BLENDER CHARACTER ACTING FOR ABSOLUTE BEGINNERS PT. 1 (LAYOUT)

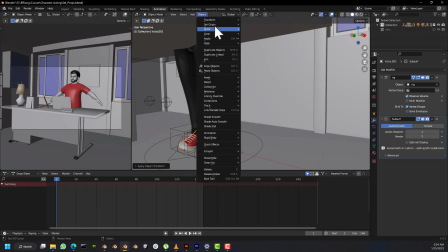[24:34]
Select it, clear the, I'll clear that transform, set origin to geometry, and now select my
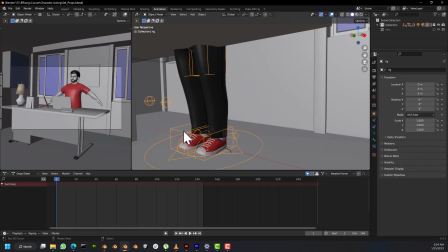[24:45]
left or right sneakers. Okay, Control P with automatic weight, so it works fine now.
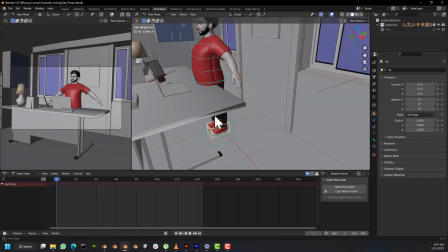[24:55]
All right, so if we switch to pose mode, you can see our character is in position, and yeah, this is it.
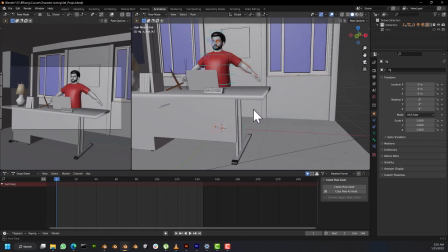[25:04]
This is our character. It's quite a short man anyways.
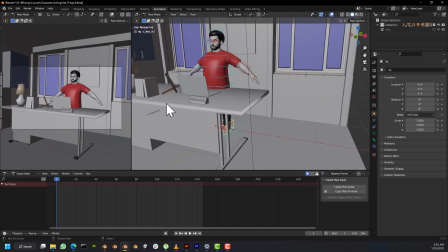[25:08]
So we've established this shot, and the next thing we want to do is also,
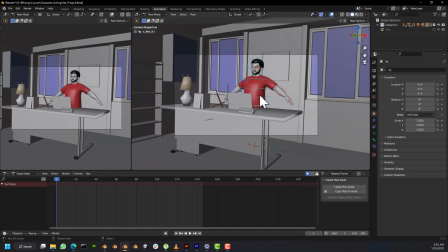[25:15]
if you look at it from the camera view, the compositing is not, this is not good compositing. So if you select our camera right now, let's switch back to, you won't be able to select any objects because you're in pose mode. All right, you won't be able, so you have to maybe at least select one control, go to object mode.
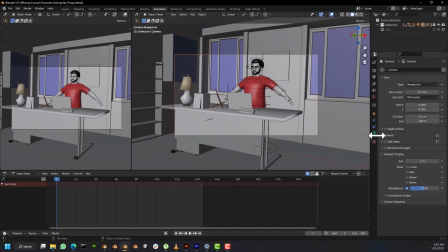[25:34]
If I select my camera and come to the camera's property tab and select camera, okay, so no, when you select viewports, then you come to composition guide. There are different composition guide.
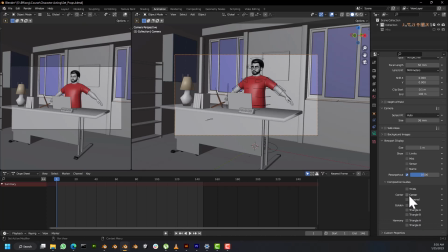[25:49]
Those coming from photography, you recognize this. So there's the rule of thirds, so this, which is what we want to use. There's the center, there is diagonal. Say, let's say you're shooting a mountain scene, so you would want to use diagonal, so you actually get that perspective.
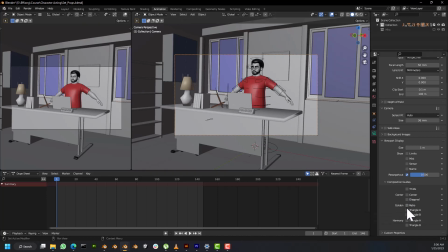[26:08]
So there's ratio, there is triangle, there's triangle. So I do not know how to use most of these, so I usually stick to thirds, right? So this is not quality, this is not good compositing.
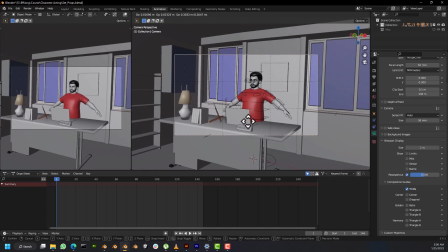[26:22]
So we'd want to, move our camera in position, and let's rotate it first on the x-axis. Let's move it up.
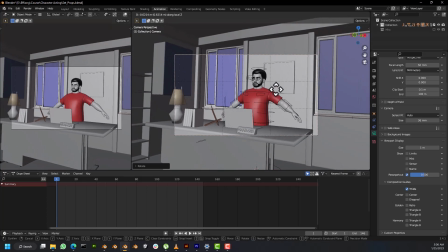[26:31]
All right, and press G and Z twice to zoom in on that character a bit. I'll rotate it again on the x-axis, bring it down, I'll lift it up on the z-axis right there.
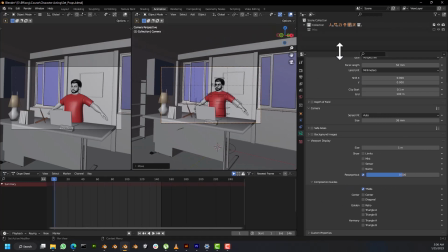[26:51]
Okay, I think let's look at our shots. I think I'll switch this to the video editor.
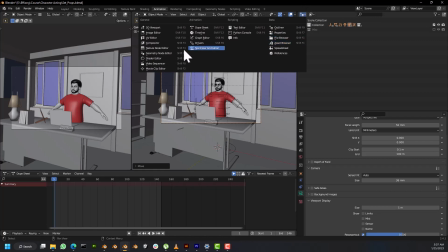[26:59]
I'll switch my outline, I'll switch it to the video sequence editor.
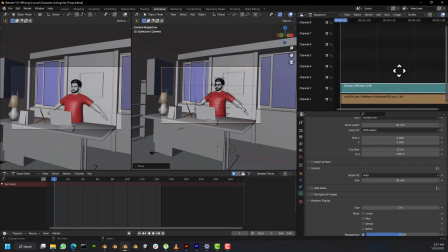[27:04]
So right now it's set to sequencing, so sequencer.
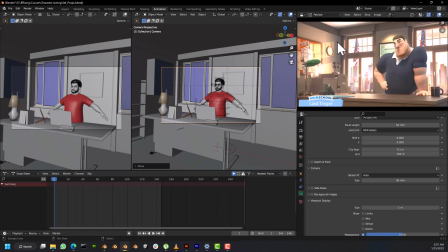[27:08]
So if I would just come to this button here, press it, and I'll change it to preview, so it only plays the preview of the animation. So I'm just looking at this shot right here.
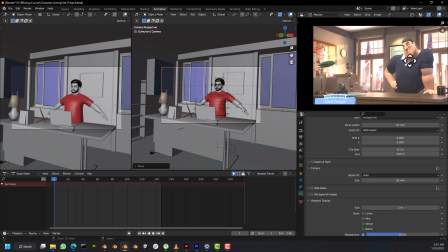[27:20]
Okay, and the way it was composited is it shows the character looking a bit scary.
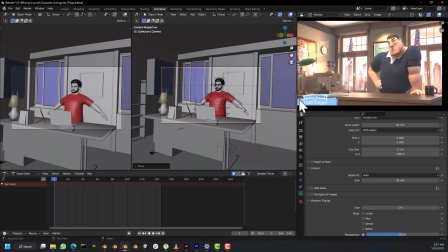[27:27]
So we want to achieve that, and by rotating our camera
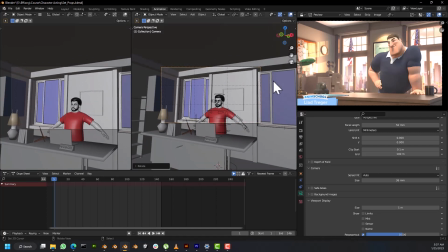[27:32]
on the x-axis up just a bit and bringing it down just there like that.
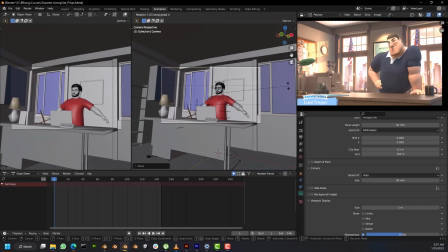[27:38]
So whenever you want to show a character is scary, so you want to shoot the character from like pretty much down position, so it has that, you could clearly see that it moves this way,
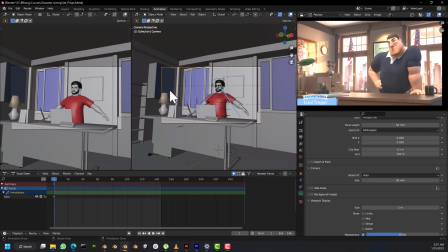[27:58]
right? So instead of just looking at it directly. Okay, so I think I'll do another thing I'm going to do is I think I'm okay with this. If I pull this camera out just a bit here, it's fine.
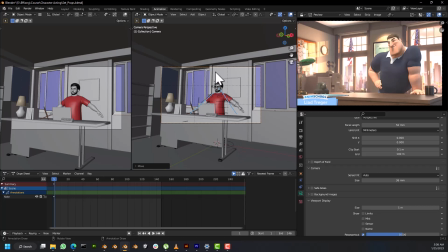[28:14]
Okay, another thing I would love to do is increase the size of my character. This, what we're doing is rough layout, don't forget, because he looks small and compared to everything on the scene. So you could notice this scene, this character is actually dominating the scene. I believe because of the
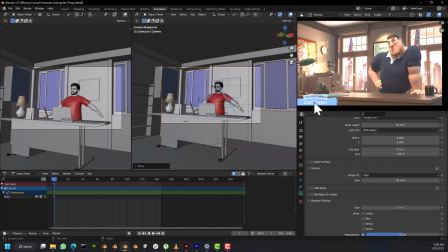[28:32]
proportion of the character, is a bit masculine and he has muscles and all of that, so he's dominating the scene while every other thing is scary.